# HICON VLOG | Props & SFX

What's going on everybody? We're here at Hycon HQ, aka My Garage, and we got Danon over here. He's working on a commercial for Huli. He's going to talk to you guys a little bit about that, and I wanted to kind of go over, you know, some of the cool things that we did while developing Huli. What's up, Danon? How's it going? All right, bro. So kind of show us what you've been working on. Yeah. So right now, I'm animating the commercial, or at least a segment of the commercial.
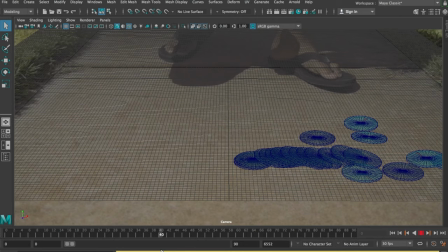In this part of the animation, we can see that the pogs get hit. they come back together they restack and they're ready to
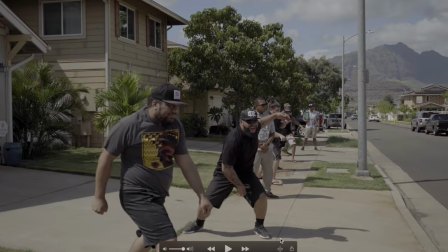kind of play on through their game as we go further into the commercial we can see this lineup here we have new Hawaii comedians and as we go down this
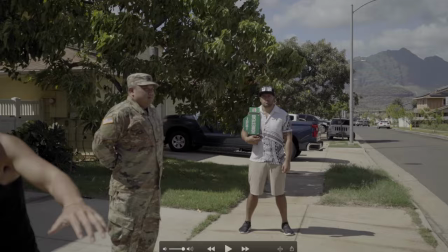lineup we can see that we got right there Senator Gates and leading up to the final boss at the end of the street we have here Russell Sotelo
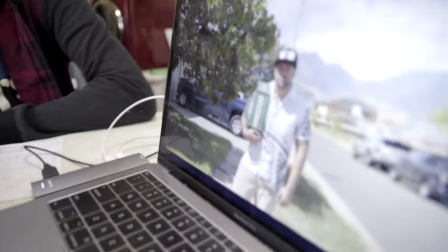yeah and then so we'll kind of talk story about the
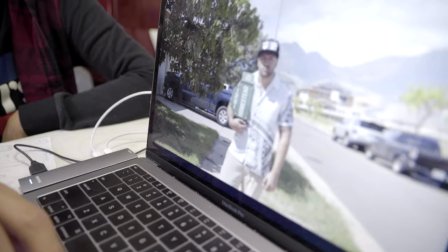prop that Russell has the championship belt on his shoulders and then so I can hand the camera off to Danon and we'll kind of go over what we have on the table and just talk story.
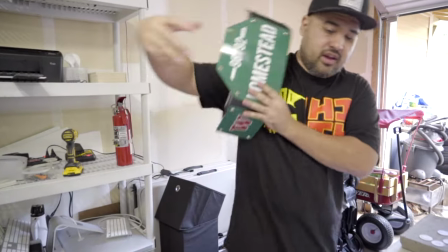Alright so we can start off with the belt so you know when I think of playing Pogs as a kid right it was all about going up and down the block challenging your friends to see you know who was the best right and then so we kind of wanted to create an item
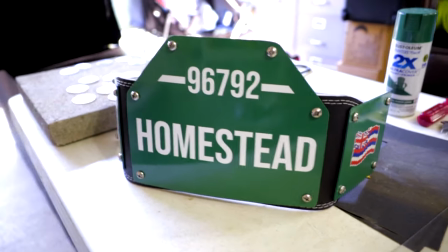for the commercial and for our game that kind of represented that you know so we came up with the street sign championship belt and then so you know kind of started off with one piece of Lexan from Home Depot plastic right kind of marked it up measured and then we hit it with
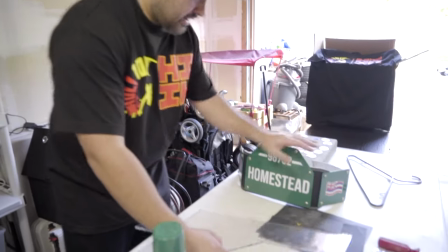a Dremel you can kind of see the shapes over here sanded down the edges made it nice and smooth hit it with some green spray
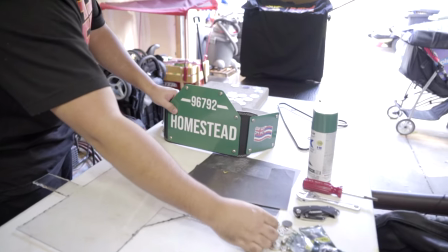paint right the street sign spray paint and fasten it up with some nuts and bolts and the cool thing is we attached it to a weight belt right
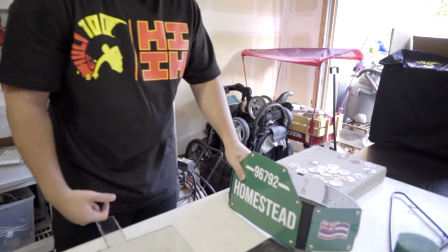from before the gym and kind of made this cool looking prop for a commercial um one other cool thing that we kind of did while
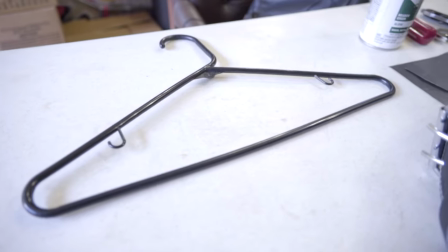developing Holi is this so show you this this is pretty amazing right but it's just a regular clothes hanger and so one of my favorite classes in film
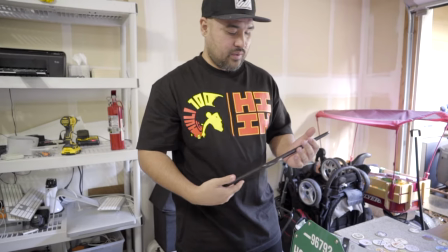school right was foley so we got to create all these cool sound effects and whatnot for our projects and so me and me and my good friend
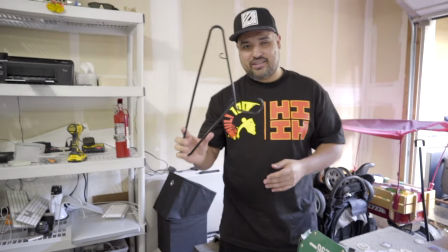nick smith we kind of came up with this but this makes a perfect sound for when your pogs are flying through there you can kind of
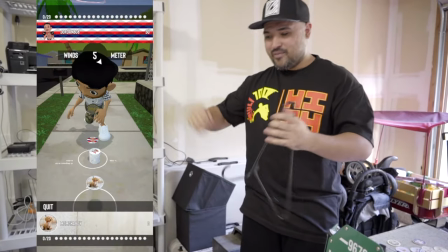listen right so every time you see our characters wind up and throw a cap this is the sound that you're hearing try to get a
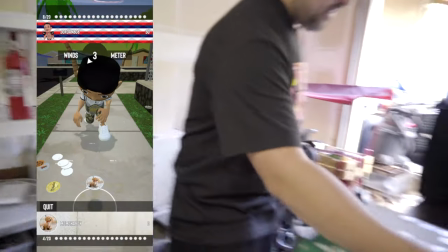close-up of the sound right there that's pretty cool so just something cool behind the scenes you guys can see and so another keeping with the sound effects
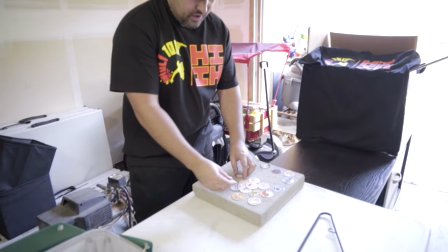theme um you know we wanted to record the sound effects but we wanted to do it in a in a studio so we kind of we bought this little brick brought it into our studio and this is the you get that crispy hits right nice sounds and whatnot for go with our game
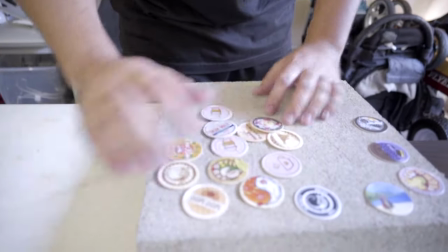and so you can close up on this so another cool one is for our old commercials um we wanted to show off our designs and
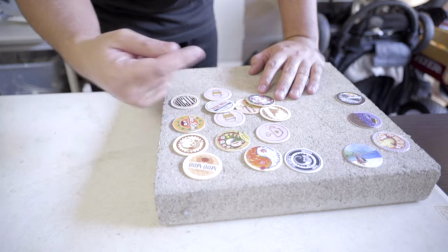then so what we did is we printed out these little things popped all of the staples off all of our caps glued it on and restapled everything so
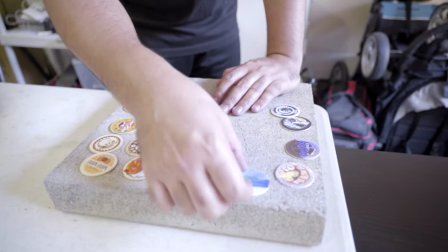we kind of had these props now we actually have printed our own caps that we have online on our store that people can purchase so So, you know, just some cool things that we've been doing.
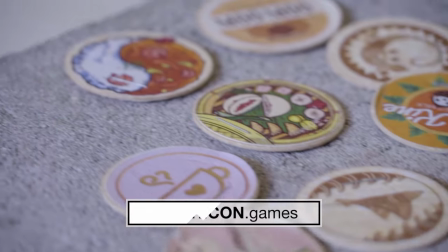Interesting ways to tackle some of our creative projects. Alright, and thank you guys for staying to the end of the video. Hopefully that gives you guys a little bit of, you know, behind the scenes look at some of the creativity that we have here on the team.
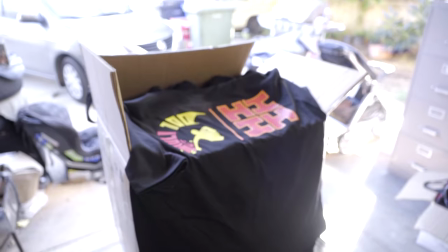And if you guys haven't noticed, the shirt that I'm wearing, kind of wanted to give you guys a little bit of insight on that.
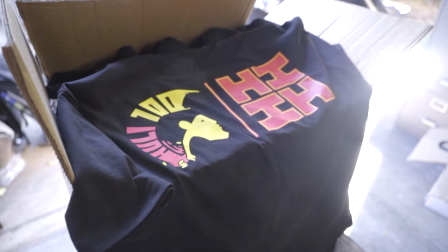So, we're partnering with Hawaii's Finest to create these shirts. March 21st, right, we're launching Huli of this year. and on that same day March 21st we want to throw a tournament called Huli 100 so as you can see on the design of the shirts we got the logo here and Hawaii's finest brand and so it's gonna I'm gonna do another video that kind of focuses on all the details of Huli 100 but just so you know it's on the same day as the launch of Huli so March 21st it is a tournament a 100 player tournament $10 buy-in and we're gonna give away at least a thousand dollars in cash prizes with some you know shirts and hats and swag along the way. So there's gonna be more details to come but I just kind of wanted to start sharing that now.